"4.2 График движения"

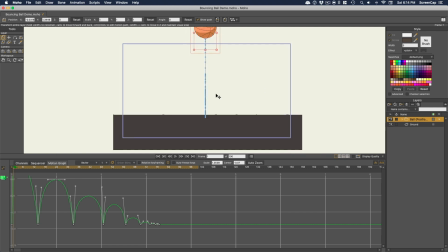(4:09)
So let's click on the transform handles on the ball to set an initial keyframe.
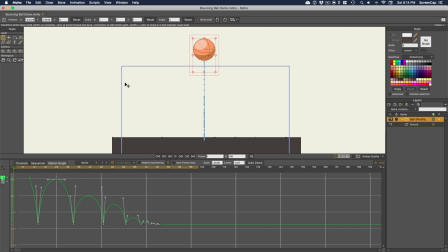(4:15)
And you can see we get a new channel on the motion graph. You might need to adjust the scale or center point of your graph to be able to see it. Then we want to come down to the point where it touches the ground.
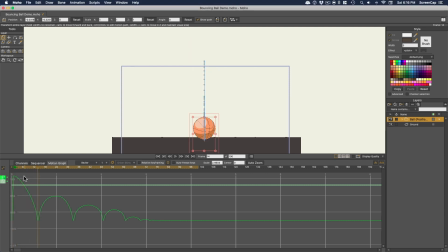(4:33)
Now this is where the ball is moving fastest, so this is where it should be the most stretched out. So I'll make it longer and thinner, trying to keep the overall volume of the ball the same.
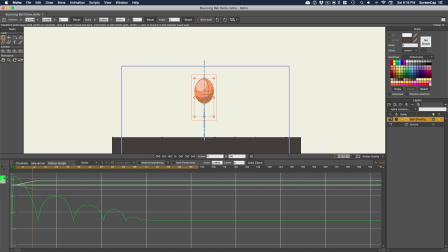(4:51)
So the scale is actually 3 separate properties too, but we don't need to fully separate the channels. I'll just double click the channel icon to get the 3 graphs at once. Now I just want to make this curve like our other ones, getting fastest right before the ball makes contact.
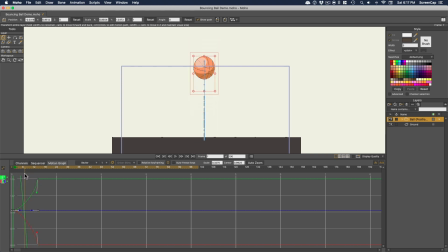(5:10)
And actually, we don't really want the stretch to start until the ball starts picking up some speed from its fall. So here's a cool trick. On the first keyframe, we can hold Alt and drag to make a hold that lasts as long as we want.
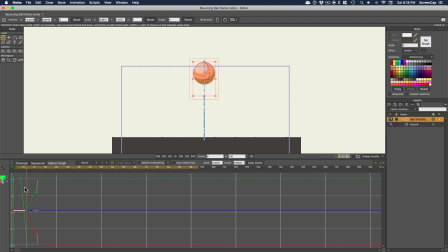(5:26)
So now the stretch part of the animation doesn't start until this point. Now that's the stretch, and after contact we want it to squash. So we're actually going to need some extra frames while the ball is in contact with the ground.
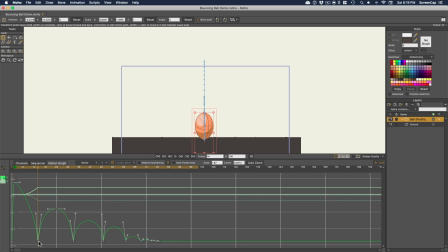(5:46)
So I'm going to Alt drag the keyframe to make a hold for another 4 frames. Then move the rest of the keyframes 4 frames over so our timing doesn't change.
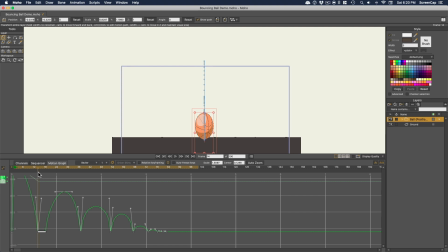(6:04)
Now I've got 3 extra frames here where I can add some squash and stretch. Then in the middle, first I'll reset the scaling. Then I'll make a squashed state for the ball. Still trying to maintain its volume.
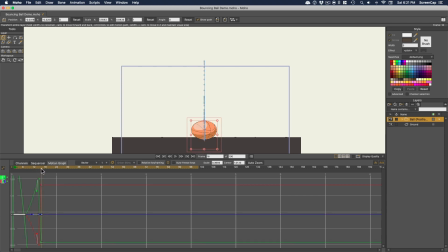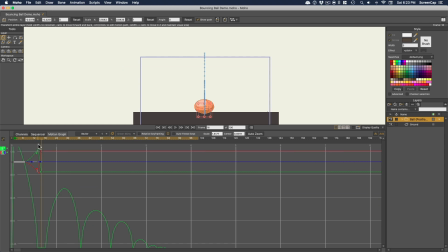(6:26)
Then we want to go back to its stretch state as it leaves the bounce. So I'll copy and paste those keyframes.
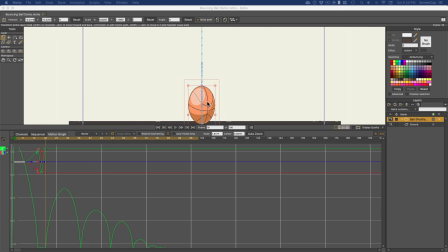(6:38)
But I'll adjust the ball so it's not quite as stretched, because the ball will have lost a little speed from hitting the ground.
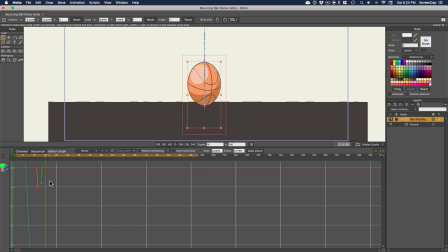(6:48)
And now with the graph, we need to make it heavily ease into and out of that squashed state.
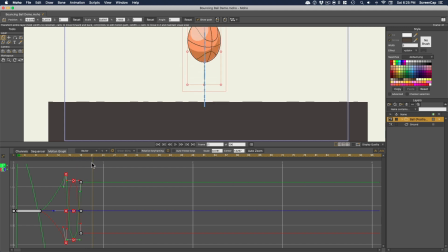(7:06)
And there, we have a nice transition from stretched to squashed and back again. Then before the top of the next bounce, we want to reset the scale back to normal.
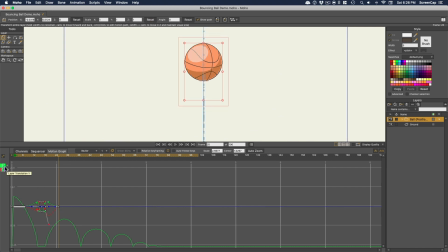(7:19)
And then extend that keyframe into a hold until we want to start stretching again. And then adjust the curve so there's heavy ease out.
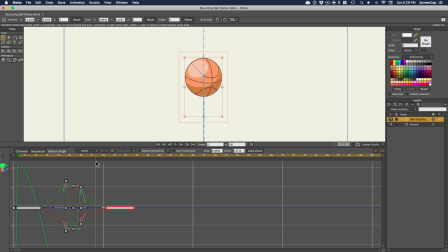(7:36)
Then I just need to repeat that process for the next few contact points.
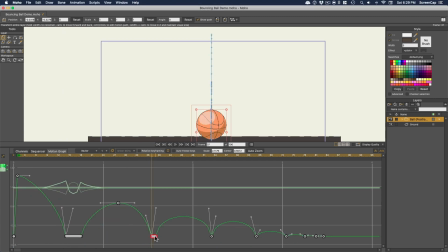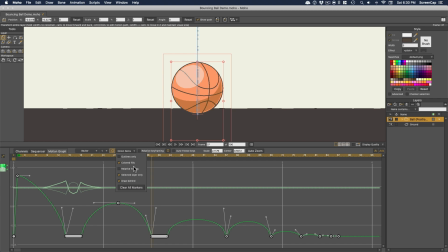(7:57)
I'm using the onion skinning and setting the markers to look back at the previous stretched and squashed states so that I can make it a little less extreme each time. Because the ball loses energy with each bounce, it's not going to be as fast or hit as hard.